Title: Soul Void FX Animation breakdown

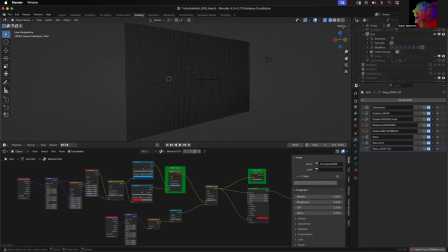is taking that surface and adding color to it. And in this case,
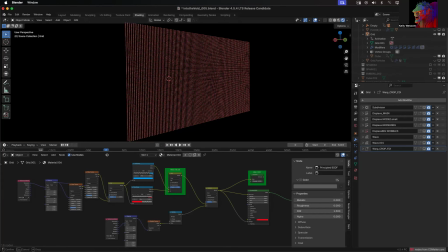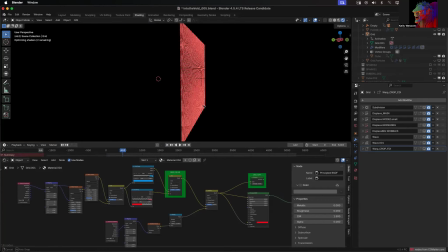red. And if we turn on the displaced image, we set up so everything that goes back in the scene gets darker, lighter as it comes closer to the camera, depending on the shot, brightens and darkens. This version, it was changing colors.
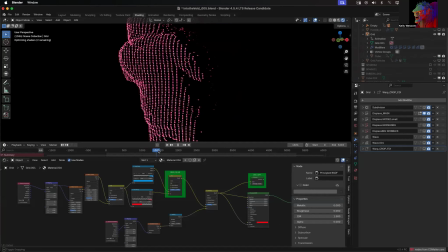This is another version though, experimenting more in this one. See how we use this to control the colors though in the cubes, and the distance to camera gives you that effect.
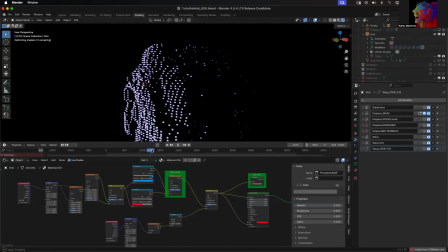So that gets us the color on the cubes and the cubes animating and then the back disappearing back here.
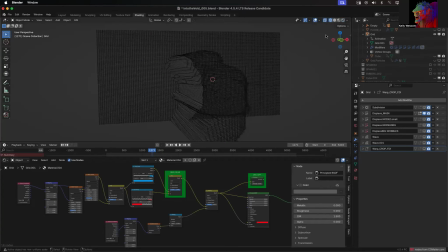So once I figured all that out, oops, let me show you the rest of it actually.
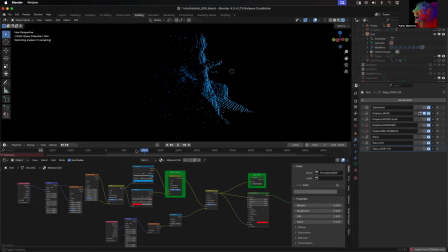It's that effect going.
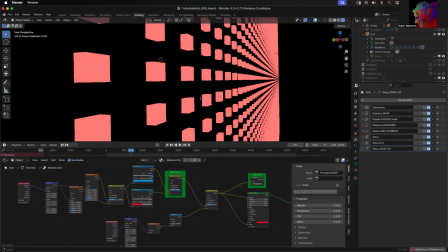All these cubes
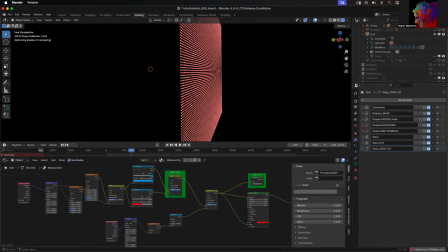kind of didn't get enough detail, so I went in there and I added an extra layer of noise to help busy it up.
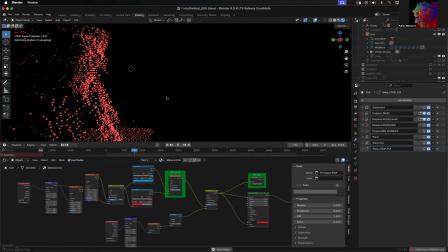So you have this going on top of the main display, so everything has a little bit of extra jitter going on. Keeps everything a little more alive.
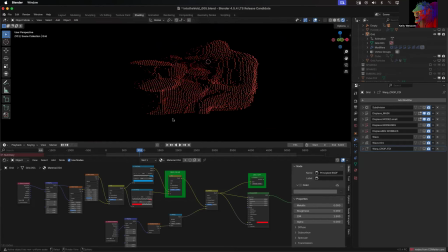Then the other problem I had is these hard edges where the scene ended in certain shots.
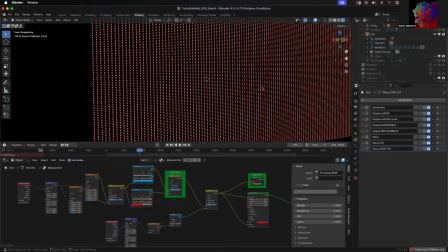So this, the solution, adding a scatter near the edges as well.
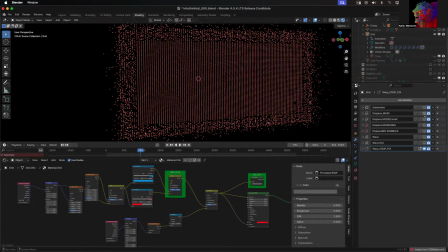And I smooth that out in later versions, but a combination of the displace, the extra subdivide, the small bit of noise,
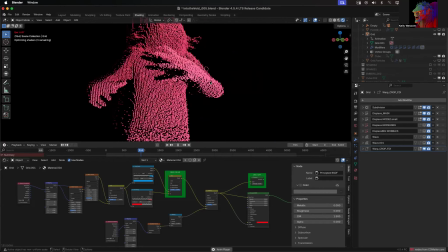and a couple other effects gives you the basics of really getting the animation busy and a lot more alive.
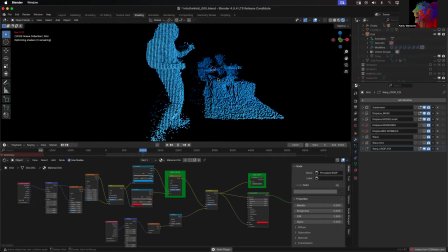Worked and we could change colors, and this gave a good proof of concept.
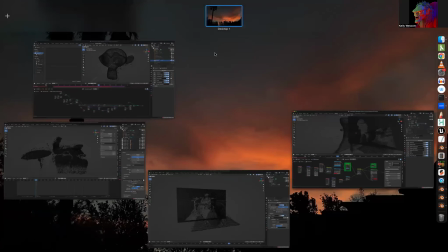Got that working, the next step was to figure out how to
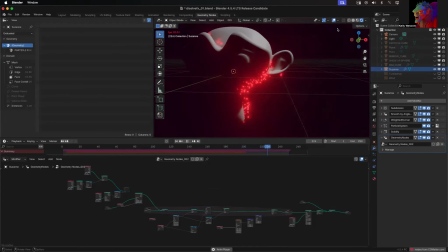have the Thanos kind of shedding particles effect, and that's when all of a sudden I decided to get into geometry nodes. First attempt in geometry nodes for me, so it was fun to learn.
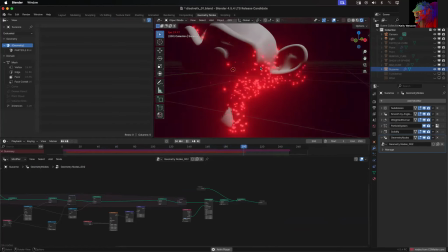Figuring out these shedding particles, and I was like, well, I could hook that to the surface I have, plus the cubes,
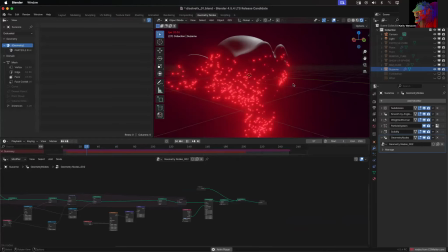so now I've got cubes shedding and cubes dancing.
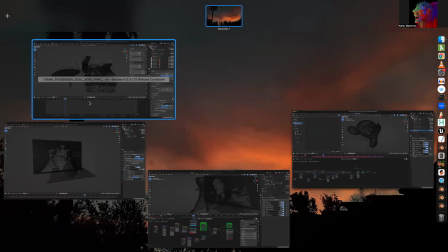And you put all that together to get the final product,
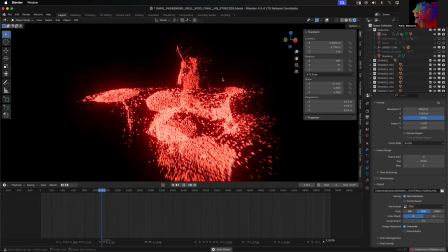which is dancing cubes on a plane plus shedding surface.
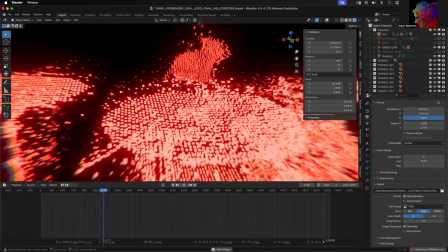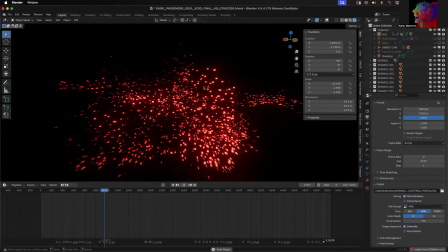The extra effects of solving and putting back together.
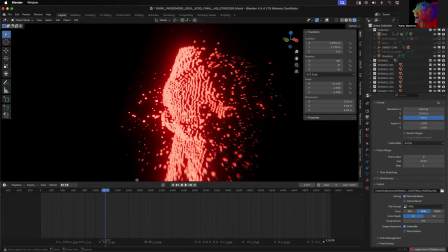But you see the same concept comes throughout the whole thing in the end. We use flashes and we use inverted.
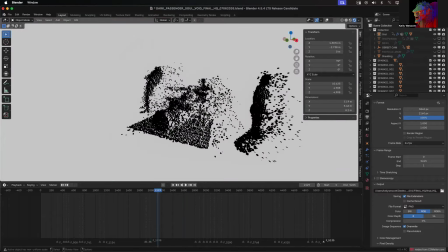So this is where compositing comes in. Let me go back to
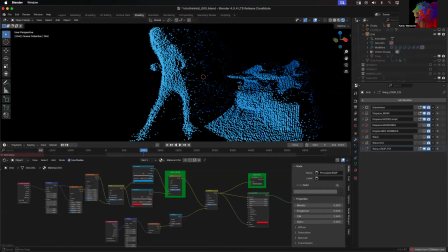have it. Yep. So here we had the general effect,
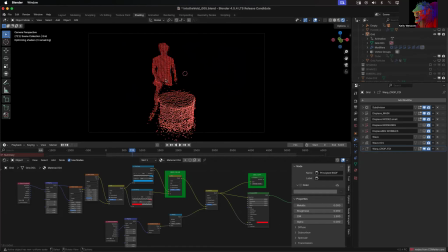but we didn't have the compositing to give it that nice chromatic aberrations and stuff.
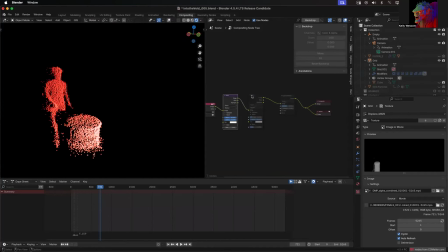So if we go to the compositing section, I added an extra bloom, and the lens distortion, which gave us
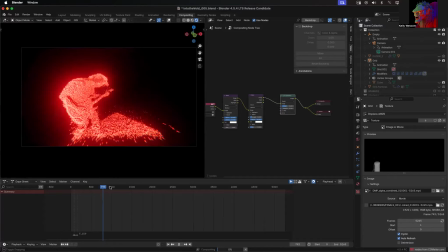the chromatic aberrations on the sides for free. So that's where you get that extra lensing effect from.
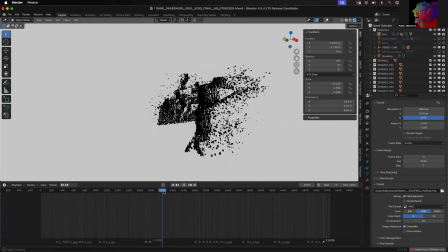That comes through in the final version, and that's where I also flipped to inverted colors as well.
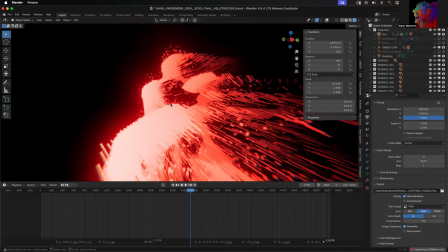Spread particles, make them stretched out.
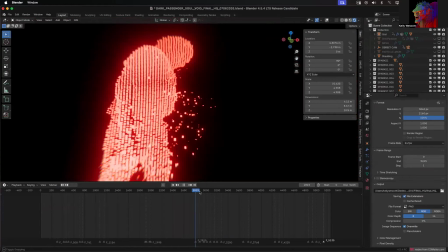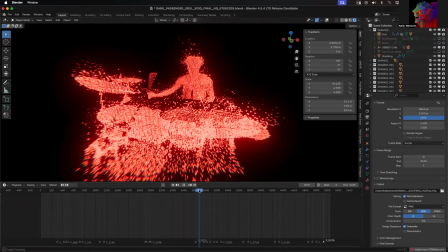Create this boil effect here.